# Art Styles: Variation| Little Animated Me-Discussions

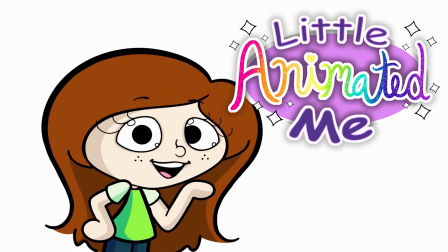0:09 Turtle, animated me.
Hey, about that intro, huh? Hey everyone, Kirsten here and welcome to my sketchbook. So, I'm just gonna jump right on into it. Varying your art style.
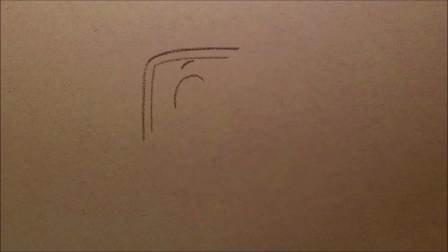0:27 I'm gonna be making this into a little series because the internet just loves these things. And I need some portfolio work. And just so you know, this isn't going to be a video about stealing art styles, mainly because I think there's a lot of videos like that, and I want to pretend to be original. Just for the record though, I don't think you can steal an art style for a number of reasons, but mainly because our styles change over time.
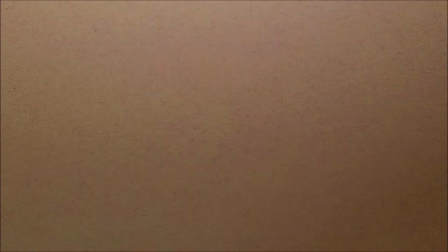0:53 I mean, hey, look at my style. Anywho, so what do I mean by varying an art style? Varying an art style means differentiating characters enough to which the audience can tell them apart,
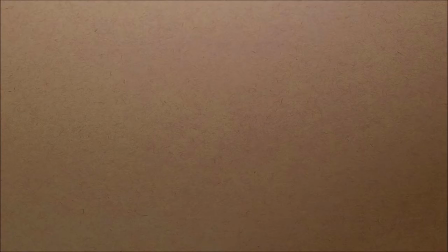1:06 but not so much that they look like they come from two different universes. And I want to make one thing clear, variation doesn't mean arbitration. When I vary my art style, I'm going to be doing things intentionally, not just randomly.
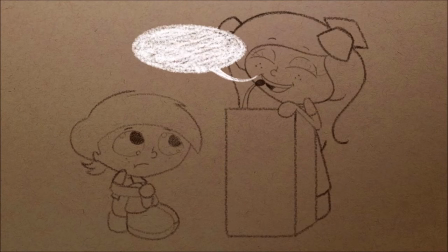1:20 Now, this video isn't meant to be me lecturing you guys on what to do.
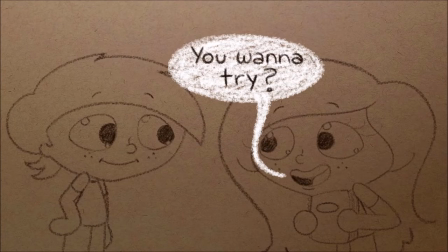1:25 It's more of me explaining what I did to vary my art style, and maybe some of those things can help you vary yours. When planning this exercise, I decided to apply certain principles I had learned in my animation classes.
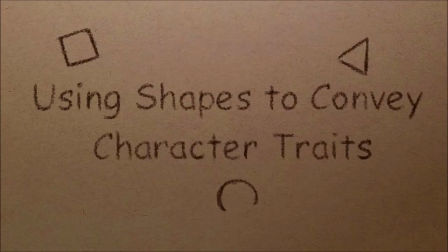1:39 The first one being using shapes to convey character traits. This may be something you never realized, but we associate different characteristics with three different shapes.
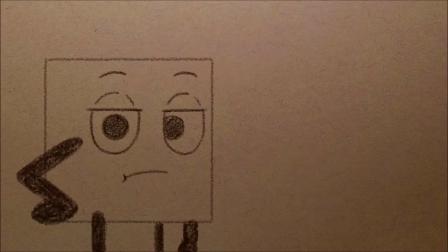1:50 Squares, triangles, and circles. Squares can give a character a blocky sort of look, which gives the audience the impression that they are very stubborn, kind of like Wreck-It Ralph or Mr. Incredible.
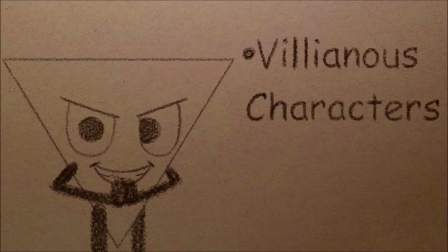2:02 Triangles and sharp edges are used for more villainous characters, usually to imply malicious intent, kind of like Yzma from Emperor's New Groove.
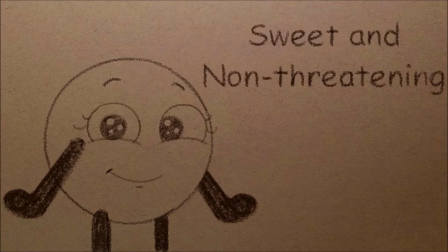2:11 Circles are used for sweet and non-threatening characters, kind of like Russell from Up.
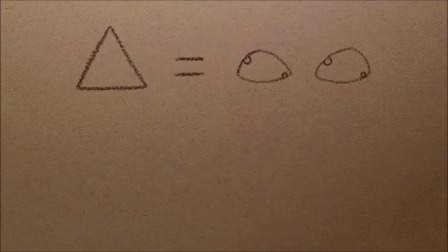2:17 I don't know if I made this clear, but I like Disney. These shapes can be applied to different aspects of a character, and multiple can be applied as well. And the second principle I kept in mind was that there should be size variation throughout a character. However, there needs to be a sense of balance.
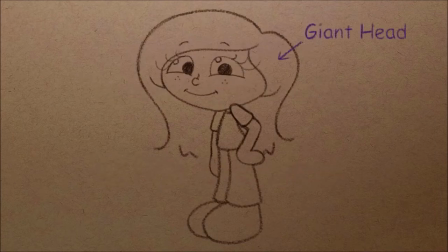2:35 See, for example, in my cartoony style, I had a giant head, a small body, a medium booty, and bigger feet. I was trying to have size variation throughout the body with the head and the feet balancing each other out. But if I keep doing the same thing over and over again, it would get kind of bland.
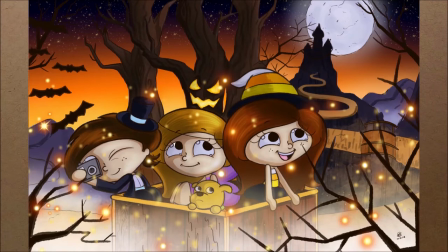2:55 I've already done it to three different characters already, that you know of. So it's time to change it up a bit. With those principles in mind, I chose to draw three characters, Jeff, Alistair, and the mayor. Ready? Let's get started. Ooh, nice transition.
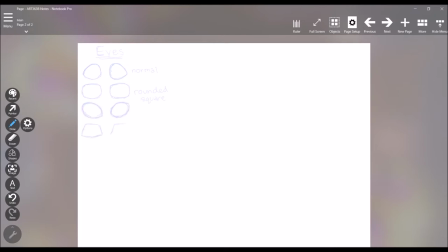3:16 So I started off by playing with the basic shapes and applying them to certain aspects of my cartoony style, like the eyes, noses, and heads. And I turned this little experimentation into a guide that I used for all the characters.
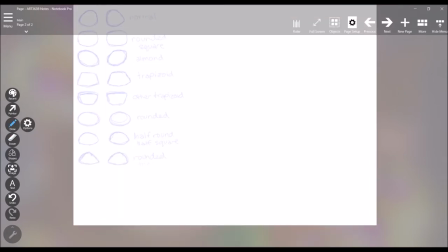3:29 And if you choose to do this, and I highly recommend you do,
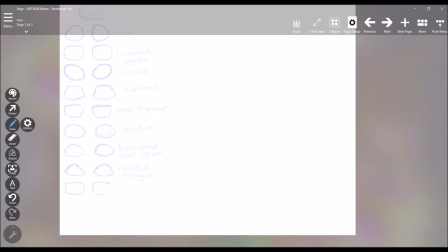3:33 it's a good way to develop your art style by showing you all the possibilities of what your style can be.
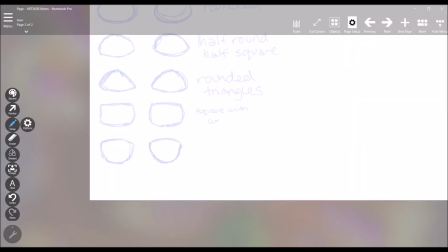3:39 Not to mention it's a good time saver for character design.
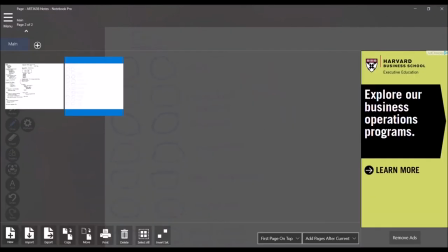3:42 If I hadn't made this sheet first, I'm pretty sure I would have at least 5 hours of footage for each character,
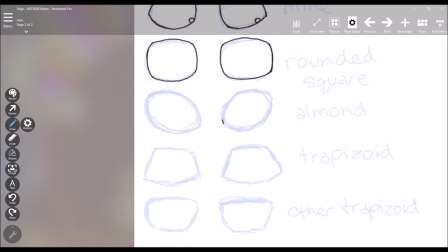3:48 and I don't want to have that much footage on my computer, so...
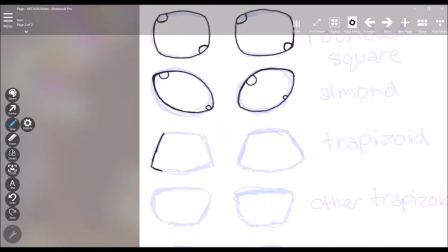3:52 And I'm sure you guys have noticed that I'm not sketching in Photoshop like I usually do, and the reason for that is more of personal preference.
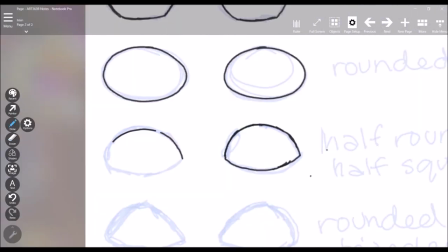4:00 Photoshop for me is really nice for graphics and nice clean pieces, but I've always had trouble sketching in it for some reason.
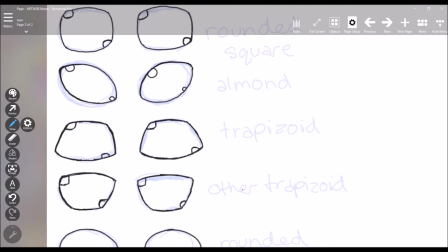4:07 So I used this journal app on my computer to sketch out the guide sheet, but then I remembered that I had Autodesk Sketchbook on my computer as well.